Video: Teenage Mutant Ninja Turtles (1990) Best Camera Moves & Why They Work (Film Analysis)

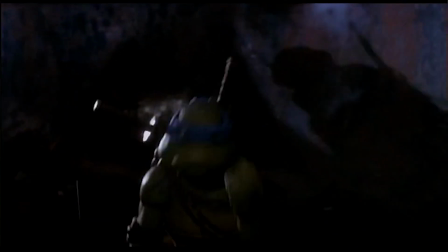0s
We're going over three dynamic camera moves from the 1990s Ninja Turtles. First, a fast-forward handheld shot.
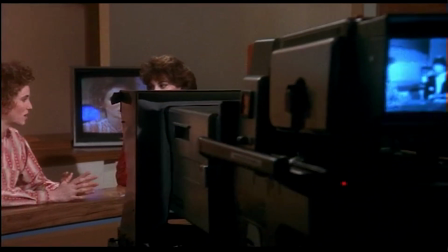6s
Second, a rolling dolly shot with a gut punch at the end.
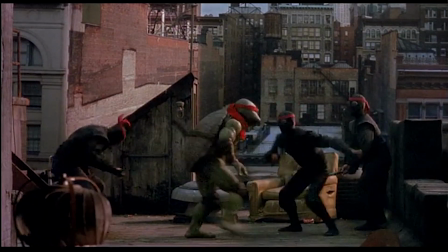10s
And third, a common fight scene camera move taken to a new level all to liven up Ninja Turtles. And we also got a puzzle at the end so you two can practice acting and thinking like a director.
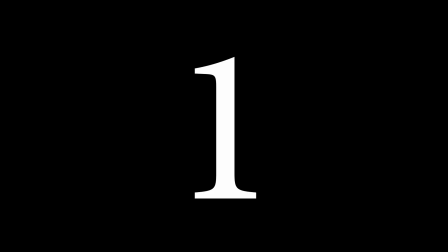21s
Come on, let's dive in. I guess in the 1990s a lot of filmmakers were playing around with fast-forwarding through
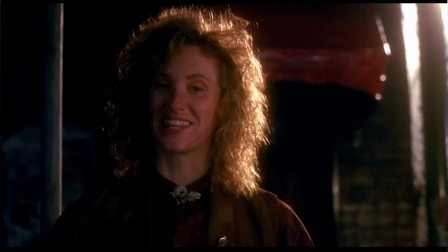27s
footage I really don't have anything to offer you guys except for a frozen pizza
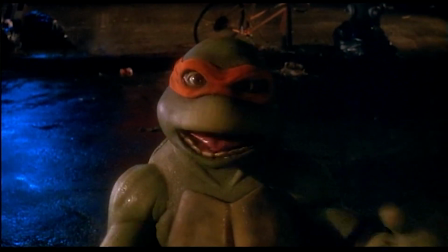33s
let's go for it they did this in Addams Family Values
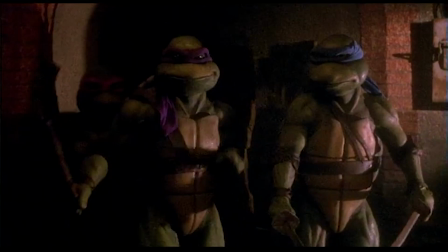37s
and the Ninja Turtles the Mutant Ninja Turtles are coming back to their
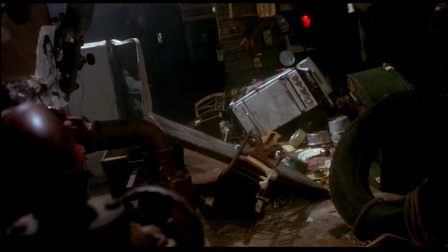43s
sewer home to find out it's been ransacked splinter has been kidnapped and what happens is is we focus in on the emotions of Raphael and what it is this is a handheld shot which adds to the feeling of emotional discontent.
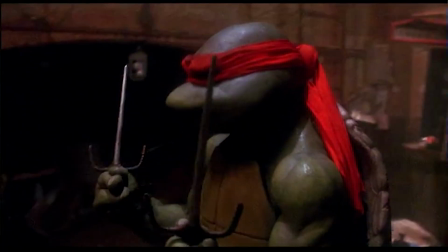58s
And it's on Raphael and it goes around him. It's as if the despair surrounds him and while we spend time with it, it emphasizes the feeling. And as it goes around him, his emotions build up.
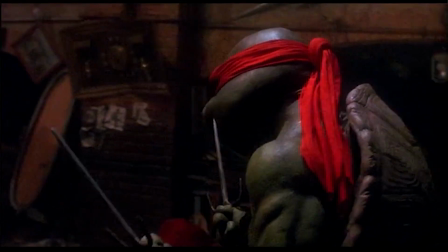He gets more and more upset. And as he gets more and more upset, the handheld shot starts to be fast forwarded through.
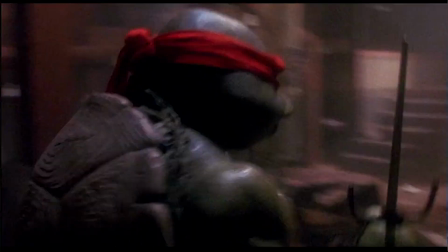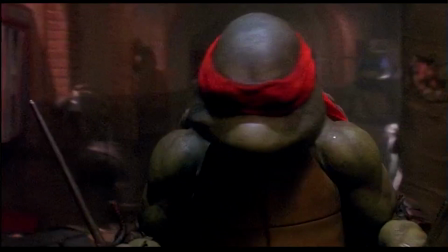91s
And what that does, because it's handheld, it gets even more handheld feels even shakier and shakier is it speeds up and he's reaching a climax not with a camera move or a dolly in but with the fast forwarding and as his emotions are building up loud, more and more, we fast forward more and more and then we come to him at the end. And we push in on his mouth as he starts to yell. And when he starts to yell, that is the climax of the moment. And so there's all this anger and upsetness, and it's got to go somewhere and so what they do is the director shows it's a push out so it releases the tension it
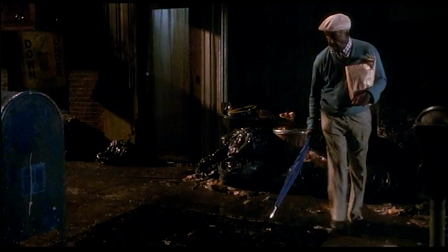gets wider and wider so the intensity of the emotion is dissipating and there's
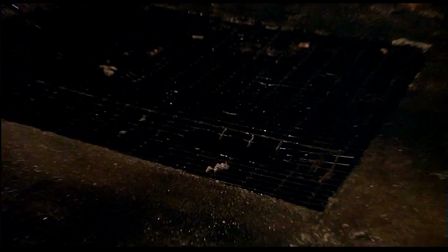142s
the anger isn't gonna go anywhere isn't going to create anything happening immediately and so it dollies out and then they and then the voice of itself gets quieter and quieter and then the old man passes by he looks down and there's a joke.
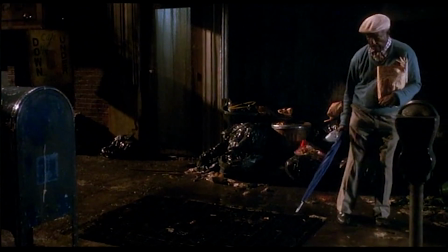What's really interesting about this shot is I've seen a fast forwarding shot in Adam's Family Values and what it is is it kind of added an eerie feeling to it, so completely different. But in this case it's talking. I thought you couldn't be talking in a fast forwarding shot without making it a little bit odd. But here with the Ninja Turtles being completely dubbed over anyway, they felt like they could take some more creative leeway I think. And so what they ended up doing is they ADR'd his voice just like they did with any other part of the movie. And it was a yell, so his lips weren't moving, so that yell is fine. So you can do voices over in a fast forwarded shot if you wanted to get that feeling. And you just gotta make sure that the words that you're saying, or if it's a yell preferably, are something that can be dubbed over. Now April's objective throughout the movie is to report on the Foot Clan, the crime syndicate it's plaguing the city.
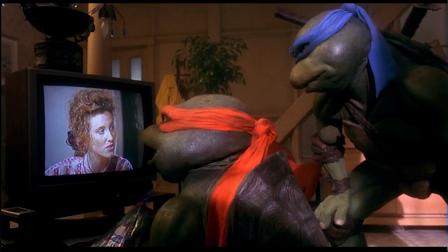222s Boy, she's a good reporter. She's a babe.
And that's what the scene and shot is about.
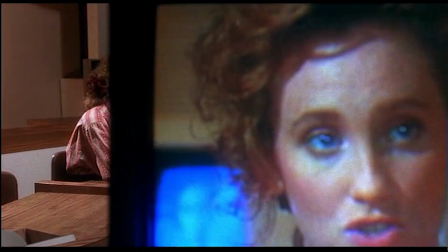230s
She's reporting on the news, she's reporting on the crime syndicate. And what we don't do is we don't cut to the outside of the world watching her news.
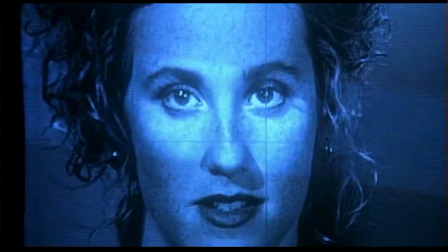237s
We want to stay, the director wants us to stay here in this scene for a couple reasons. There's a reveal, the gut punch at the end, and then also because we don't want to see her having success too much out in the world because there's so many obstacles and challenges she's got to face for everybody to face for them to win at the end and so what happens is is
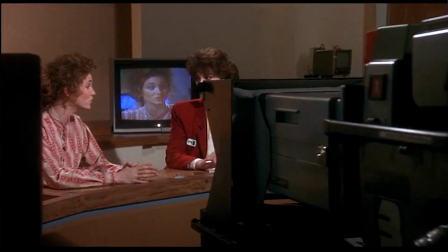257s
as we're moving across the scene we're getting a whole bunch of cuts between these different shots and different angles in the movie really interesting stuff she's reporting confidently and strong and we feel like we're getting progress and momentum in our direction I've been speaking with a lot of Japanese Americans in the past
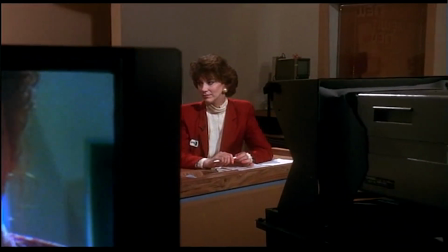273s
few days who say that our recent crime wave is reminiscent of a secret band of ninja thieves there's this building emotion and excitement and then what happens
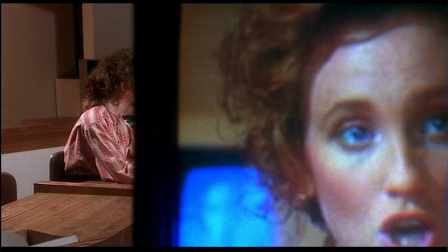283s
is that stops who once operated in Japan are
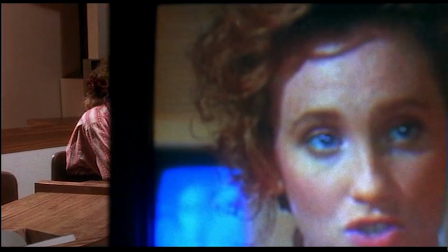288s
the police looking into this her boss in this window he's bright our eyes are drawn to him
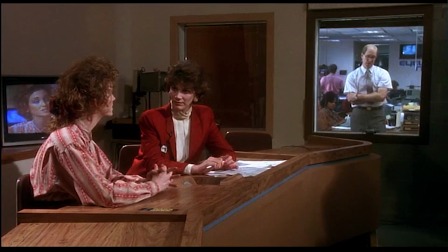292s
he's in blue light different from the light inside the room died is more orange and he's a more blue light inside and in there and so our eyes are drawn to him and he's watching April and we know what he's we know what he's thinking we know we think he's thinking that he's he's got to stop her from saying the things that he has he's being pressured by the police chief and what's great is and this angle here is we're not
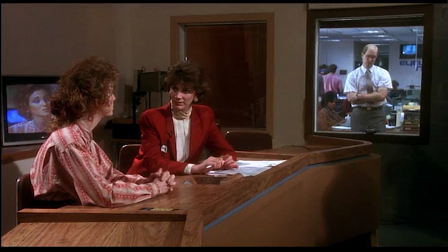316s
really seeing April's face very much we're kind of looking at her from the side you know and that's not great because we want that's not exactly what they wanted so they put a monitor right in behind her that's a close-up of her. So it's kind of like a close up of April and then her boss and they're kind of facing off in a two shot. All they did this all in an artfully placed one shot really well done. And I think it's great. Like you can take a look back at the shot and see all the interesting things they did a zoom out from a close up.
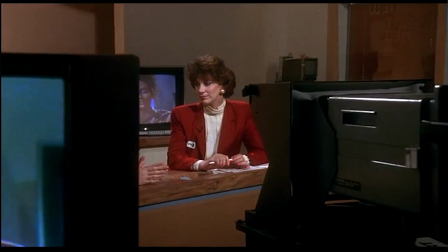347s
They cut to two mediums. Then they by cutting off people so you could only see one person at a time.
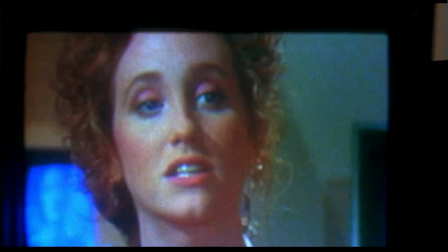354s
And then and then they did they pulled to a wide for the reveal and the gut punch at the end of
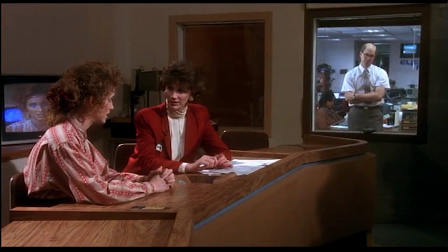359s
the stopping of the boss's reaction coming challenges they're going to be facing. Alright so if you're prepping a fight scene you're gonna want to listen up to this because this camera move is ever so subtle and it's used sprinkled throughout a lot of fight scenes.
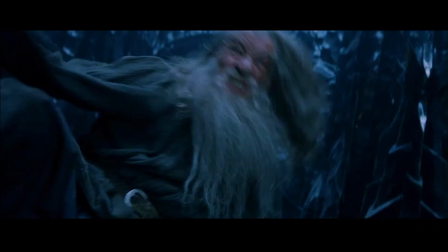373s
So basically when there's a fight or a punch a kick or roll and something where there's a lot of energy in that movement sometimes what happens is the camera
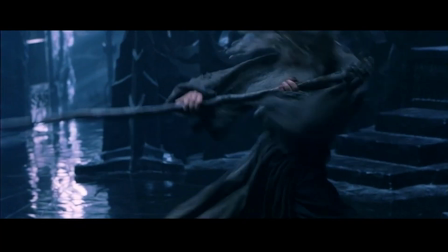383s
moves ever so slightly as if the energy of that hit was was pushing the camera in a different direction. And so that's what's happening in this shot. But before we get to the shot that's happening, I want to talk about what's going on in this scene, the sequence, so you understand why they're doing it.
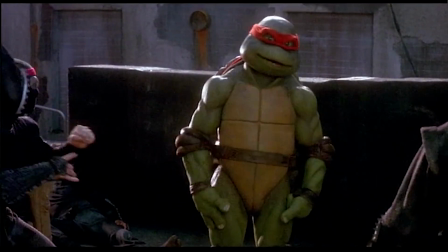399s
So basically what happens is, there is Raphael, he's outnumbered, he's getting his butt kicked by all these ninjas. And so there's, the audience are starting to feel sorry for him and know that he's not going to win this fight and then we cut to we've been cutting to these other
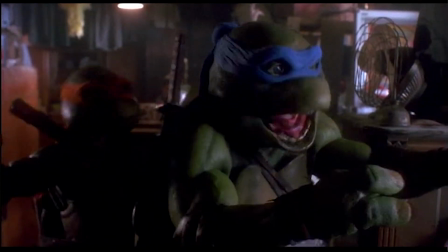415s
three Ninja Turtles and April and they're having a nice conversation completely ignorant of what's happening on completely ignorant of the danger and their friend getting hurt and so what there is there's this tension we talked about tension a lot in film and how to create it and that's what they've done here is the audience knows something the characters don't and the audience wishes the characters oh so desperately please Please get off your butts and help Raphael. And there are these cuts, and it's almost as if there are these jokes between these two scenes. It's almost as if they're on the edge of understanding something.
Ready?
That there's some similarity between the two scenes that they're making light of. In our shot, what happens is the ninja pulls back his fist, he's ready to punch, and we expect him to throw the punch to hit Raphael.
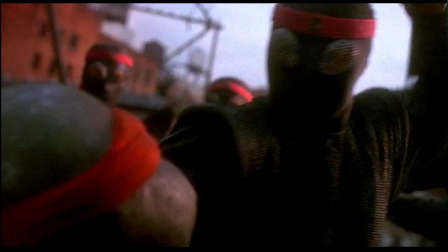468s
And what happens is the filmmaker turns her expectations on the head, on its head, and cuts.
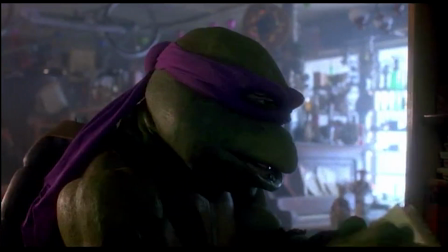474s
And we cut to the ninjas, the other three of the ninjas. And the camera moves as if it felt the punch in the other shot. And that is a camera move that takes that whole idea of punches and kicks moving the camera to a whole new level. It's inching in on that other scene.